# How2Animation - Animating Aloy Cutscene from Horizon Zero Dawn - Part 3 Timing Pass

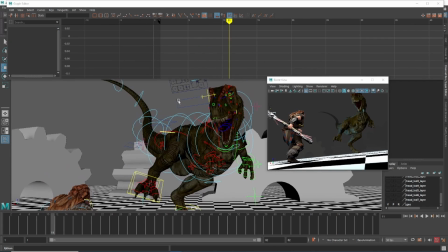[37:16]
Let's move this camera down a little bit. It's really hard doing all this in one window.
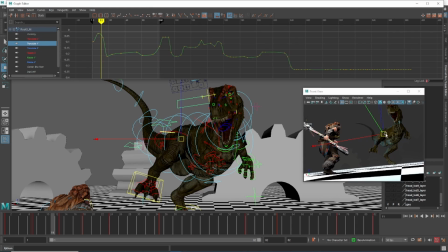[37:22]
Usually you'd have two, so it's all very compact, but I'm doing my best.
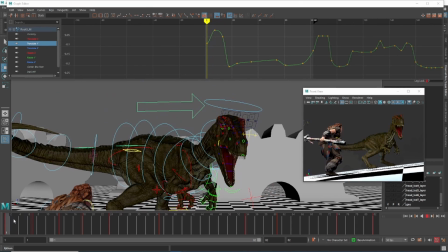[37:27]
Alright, so let's have a look what's going on. I probably want a bit of a dip, a little bit of a pre-anticipation before he does anything.
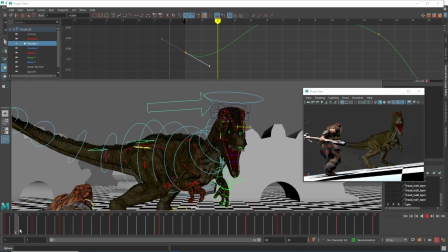[37:37]
So he's going to come down slightly before he comes up. Okay, this is the part when he's kind of hovering.
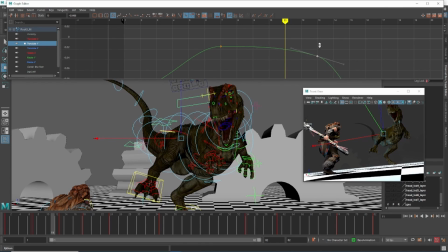[37:45]
So ideally what I'd want is actually a bit more like this kind of shape. So it's not really a bouncing ball shape, it's more of an ease into this apex here,
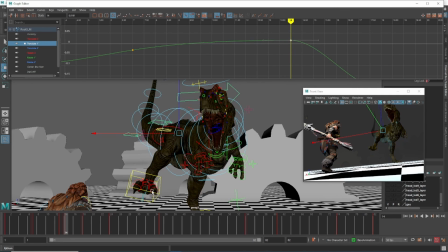[38:01]
and then probably delay that by another frame, maybe even another frame. The longer I can delay this, the snappier it's going to be when he comes down. Ah, there we go, so that feels just about right.
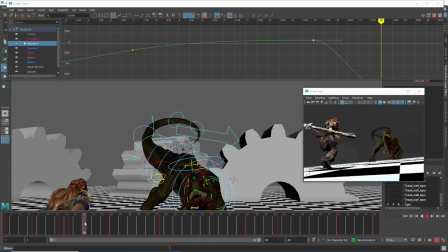[38:13]
Foot still hits the floor first, body comes down afterwards, so that's good.
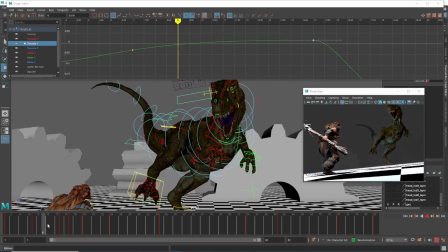[38:21]
Okay, so I don't think that hop is looking too terrible. I was worried he would look a bit like he's dancing.
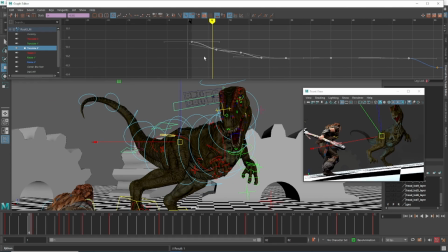[38:32]
Alright, I'm just going to check the weight. Make sure I've got the right cut. No, it's not that one, it's this one here.
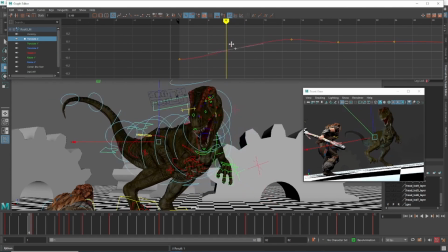[38:38]
So this one's going to be really important, side to side. I need to get this right.
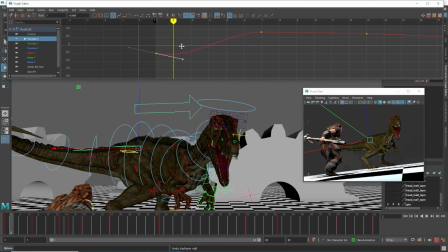[38:41]
So again, what I'm going to do is just bring this back slightly so it doesn't start moving straight away.
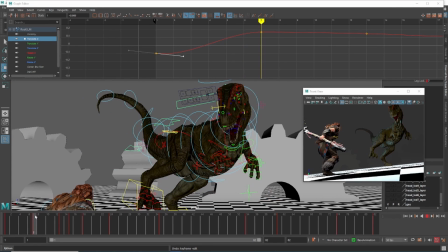[38:52]
Okay, so he does need to get his weight over to the right before that foot comes up, but it doesn't need to be as extreme as that, so I'm feeling that that should be 2 frames later.
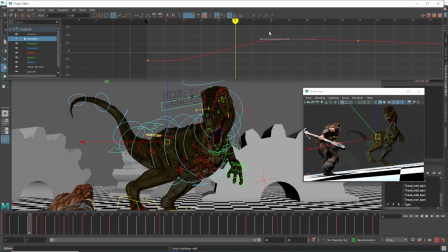[39:04]
Okay, maybe 1 frame later.
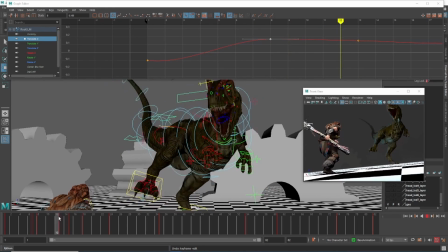[39:09]
Okay, it's kind of working. Let's add a bit of a curve to that there.
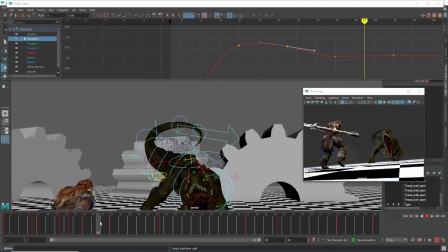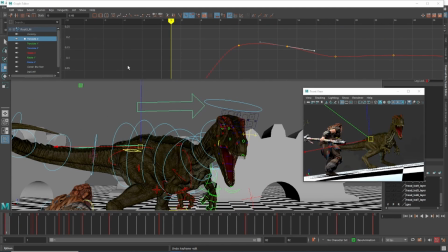[39:23]
Right, so now what I'm hoping is this is the magic bit where I
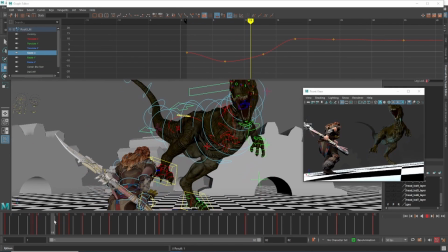[39:30]
do the rotate X. So the reason it kind of still looks very pose to pose is because it's all coming down exactly the same rate.
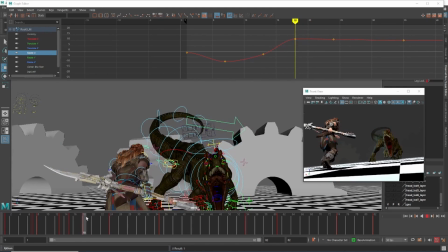[39:38]
There's a little bit of an offset there, but it's not anywhere where it needs to be.
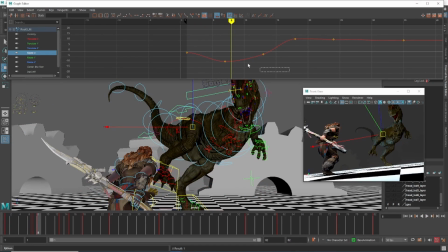[39:46]
So what I'm going to do here going to offset rotate X by a couple of frames there.
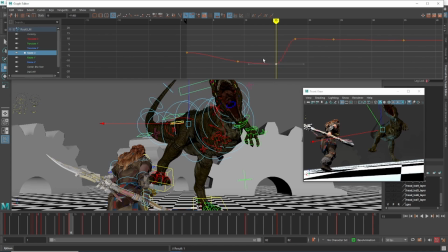[39:54]
Going to keep him rotated up, so it's kind of similar shape to the
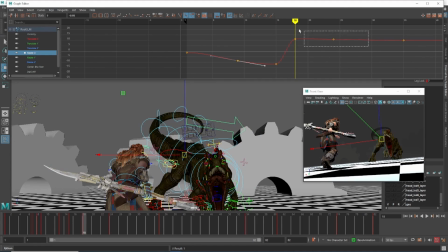[39:59]
translate Y. And at this point I'm going to move this across by a couple of frames. And then overshoot that there.
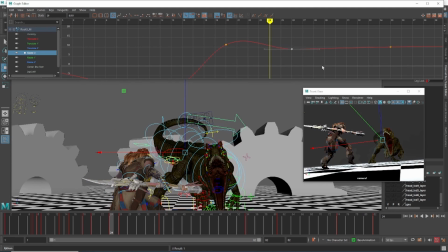[40:11]
Maybe give that a little bit more there.
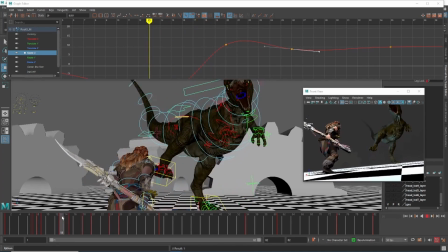[40:17]
Okay, as you see he's kind of twisting and doing some weird stuff there, but that's fine. I'm going to fix that with the other rotates in a second.
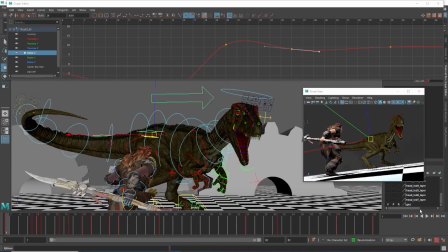[40:23]
I just want the basic pattern in there. Cool, that's not looking too bad. It's all feeling a little bit fast though now.
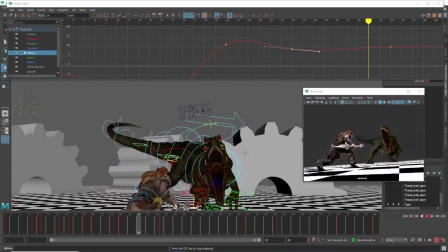[40:33]
Now I've done that, you see he's kind of lost a little bit of his weight.
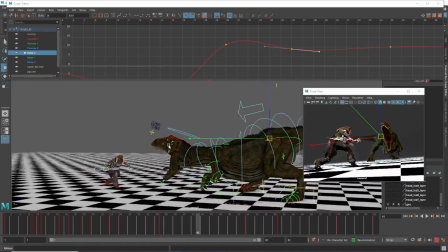[40:41]
I think because of the camera you kind of forget just how massive he is compared to her, so that's fine.
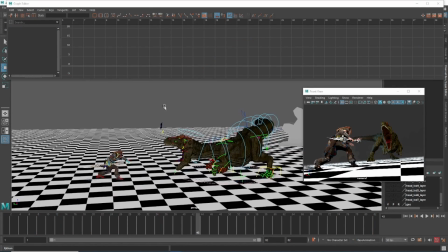[40:47]
What I might do is just try and just scale that entire bit.
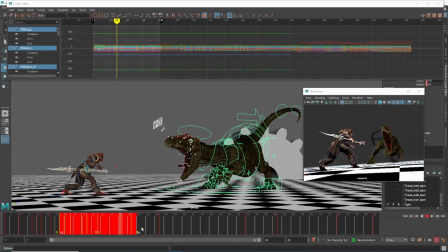[40:54]
All this stuff here, just give it a little bit more. He's in no rush to do the raw.
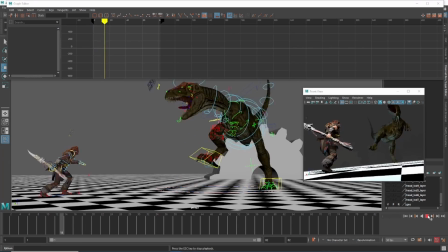[41:04]
Okay, so let's see if that weight feels right. Yeah, it's definitely better.
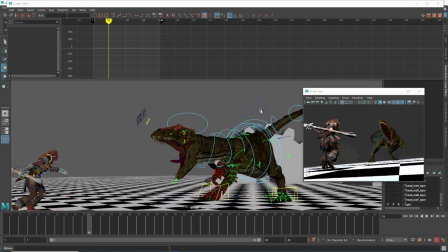[41:11]
Some of it might be this rotation, so I'm going to fix these up first. Yeah, because I'm basically rotating on different axes here.